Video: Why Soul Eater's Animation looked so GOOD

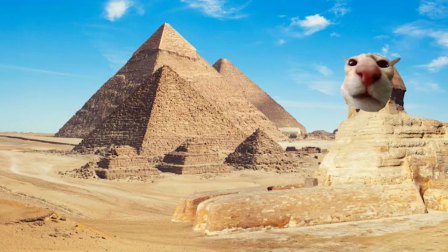In ancient times before the existence of My Hero Academia,
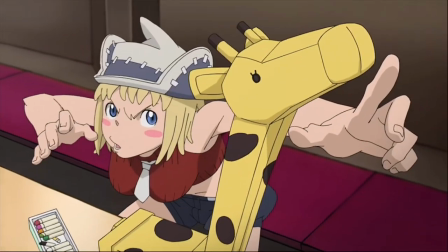Studio Bone Sub Studio C were tasked with animating the fun, wacky and slightly perverted world of Soul Eater. And who would be on top of that task? Well that'd be this guy, Takuyo Igarashi.
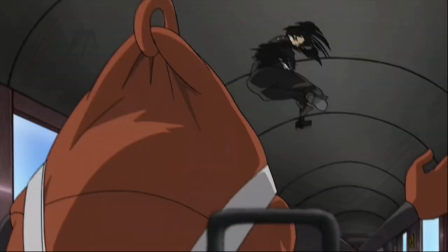And under him was a beefy team, from the storyboard artists to the animators. There was no short supply of experience and that showed.
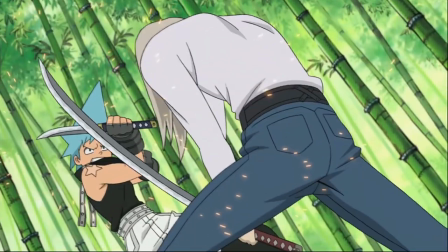The action scenes featured interesting choreography, loose movement and excellent camerawork.
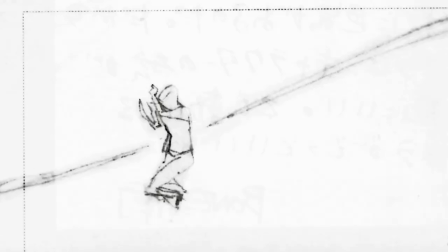However, there is one specific animator who brought all that and more, and that is the legendary Yutaka Nakamura.
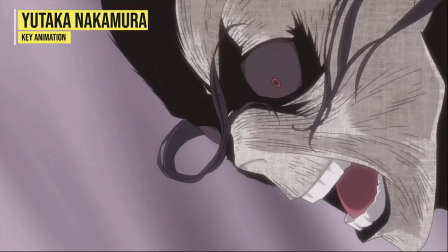Now, of course, anime isn't a one-man show or even a one-studio show.
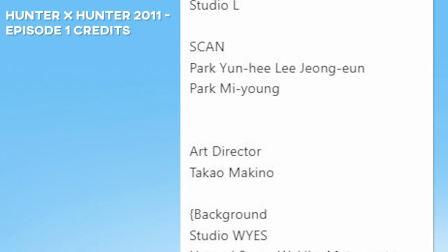Click through any credit list and you'll see a bunch of different names and studios, and especially if your production's melting, you'll find a lot more of them.
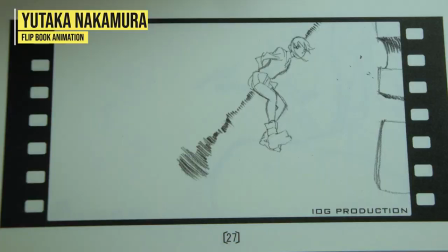However, when having one of the most influential action animators in the industry on your show, certainly not a privilege every adaptation gets, and also someone who,
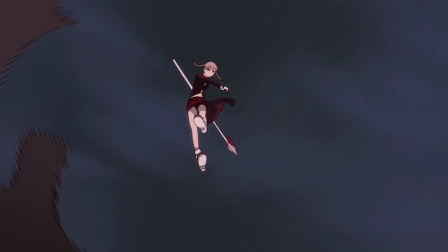of no coincidence, had a hand in producing a good chunk of the best animation on Soul Eater and also has the second highest key animation count.
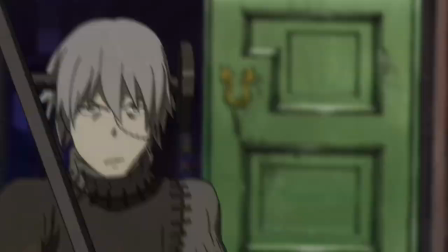Therefore, it would be the injustice to not talk about the work of Yutaka Nakamura.
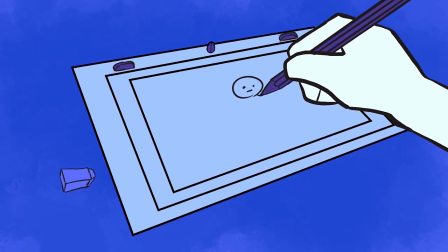Now jumping into the world of animation all the way back in the late 80s with the one anime that could rival the whole Dragon Ball has in Latin America,
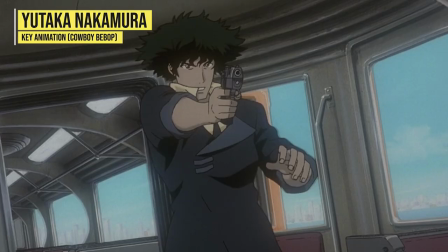of course Saint Seiya, and since then participating on some of the biggest action series of the 90s like that Cowboy Show and Ava,
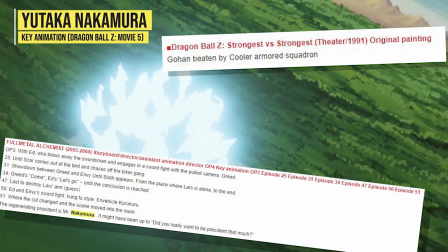and a lot of other ones you've probably heard of and some you haven't.
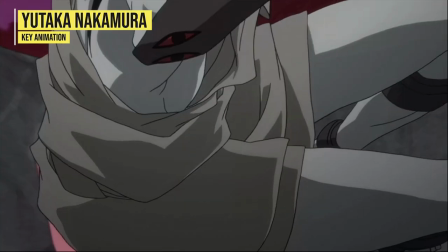But by the time of Soul Eater, Nakamura more than had the experience in action, and he definitely knew what went into making a quality scene.
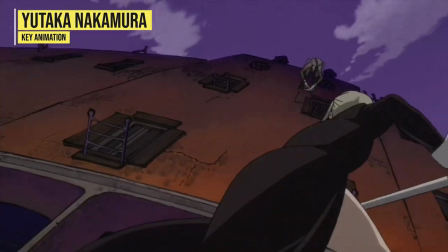And right from the get-go, this man was going all out.
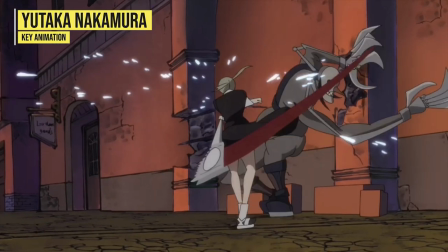The fight between Marker and the Kishin in episode 1 easily stands at some of his top work on the show, and was the clip that actually sold me on Soul Eater. Each movement is just very well thought out and detailed, and while Marker's animation is what's tempting to focus on, the fight wouldn't be nearly as cool if it wasn't for the Kishin.
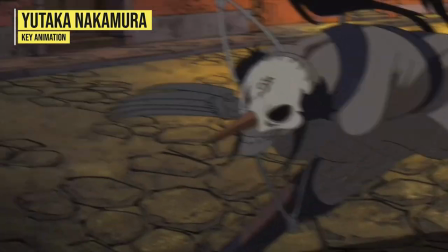There's a great sense of spontaneity to the movement of this really messed up looking dude.
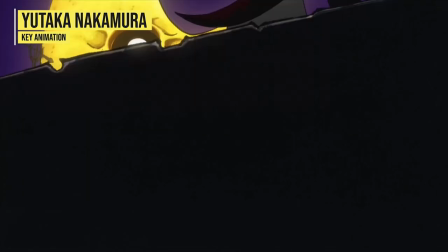From the first cut the arcs for his movement are erratic, and when he leaps in the air Nakamura breaks the joints to give an uncomfortable looking pose.
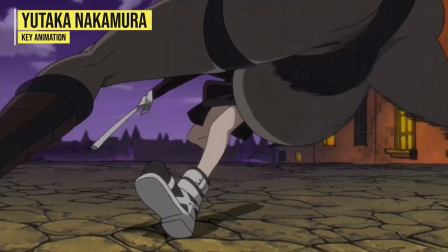Then when Maka approaches him he darts back at a quick pace, then suddenly leaps up to the side of a building.
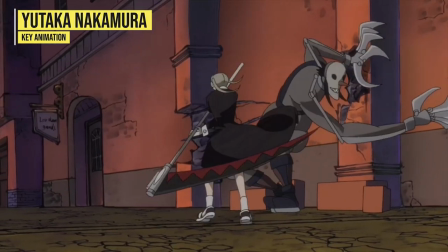This unpredictability to his actions, the fast pace to them and the strength of his attacks give a really energetic feel to the combat.
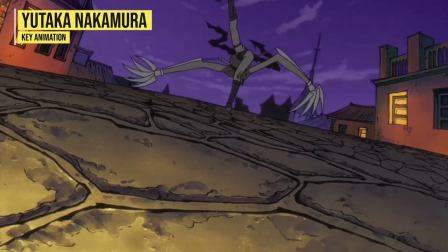Again, the coolness of the action isn't just from how Mark is animated, but it's more so from how her opponent is presented, but it more so comes from the danger the opponent brings.
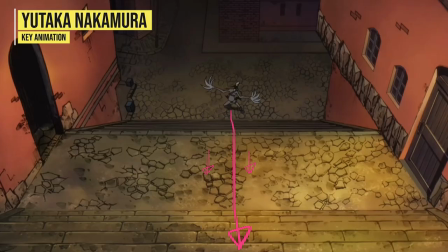If the Kishin for example was slow and attacked in a linear pattern, it wouldn't be half as interesting.
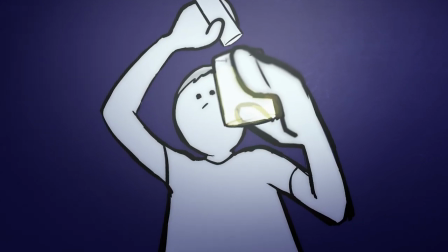Now even despite Nakamura's roots and realism, around this time he begins experimenting, begins mixing in a more flashy look to his action,
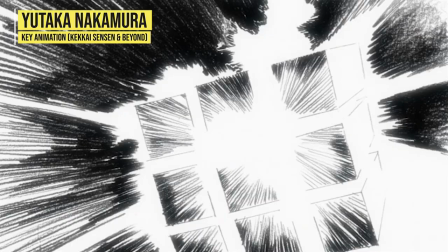and with that brought out one of his most recognised and most replicated features besides cubic debris and that is his use of the impact frame.
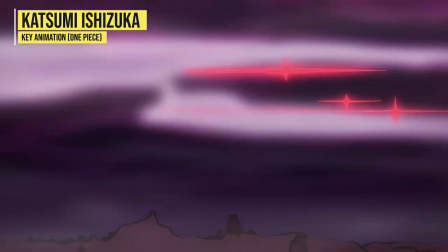Now seeing a bunch of sketchy black and white frames for split second bursts, it's pretty normal in current action animation. However before Soul Eater, no one did it. Well not like this. Now you've probably seen this little animation trick before if you were raised watching funny cartoon where
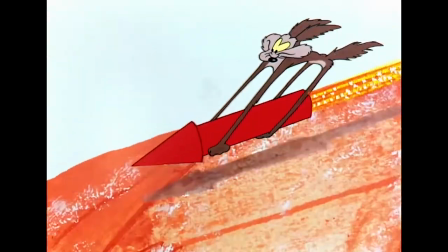animals brutally turn on each other and attempt to commit murder with homemade explosives.
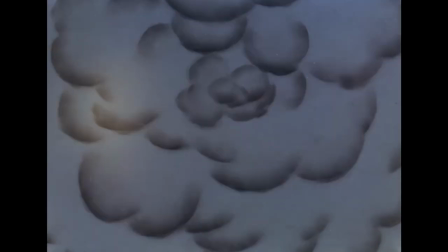However, this was more so used for comedy and hid the action, but in Japan there was one animator by the name of Yoshinori Kaneda,
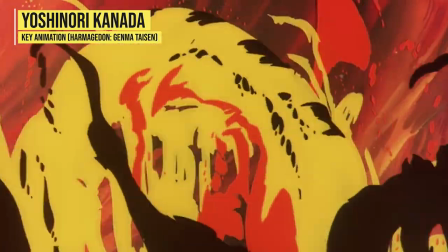one of the few people who rival Nakamura in influence,
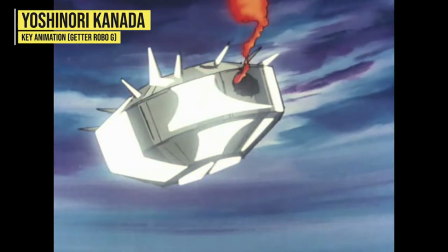decided to change things up, made them black and white, and used them to emphasize an action or explosion like in the example on screen.
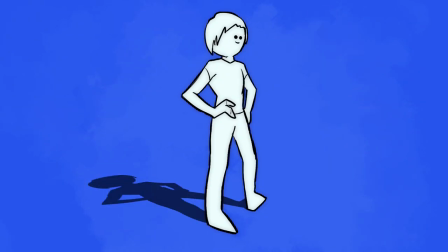Definitely clever and a lot of people began doing it, but Nakamura was going to rework it again. The first case is in episode 15 for this morphing sequence.
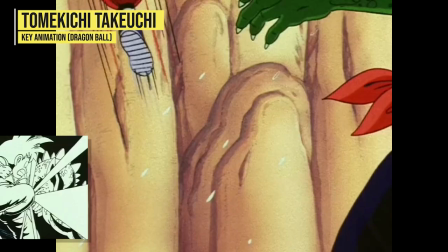Rather than a few still frames like when one character is kicking another in the head, they're instead animated.
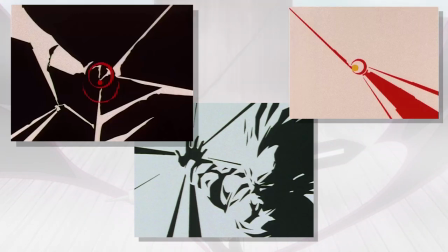And rather than using simple flat shapes, it's flowy lines with a soft brush used for colouring.
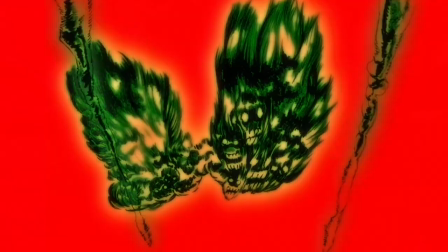A very unique approach in both drawing style and use.
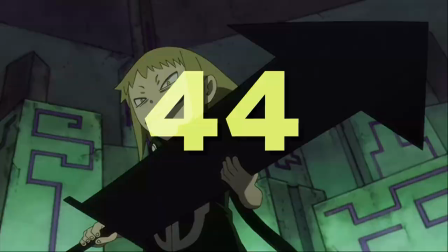Then a few episodes later, you see something similar again in this incredible scene.
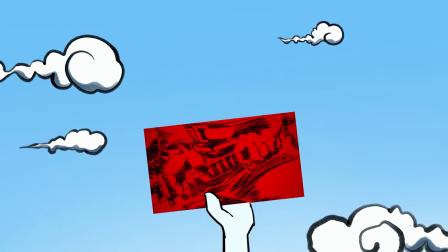Although these are not impact frames.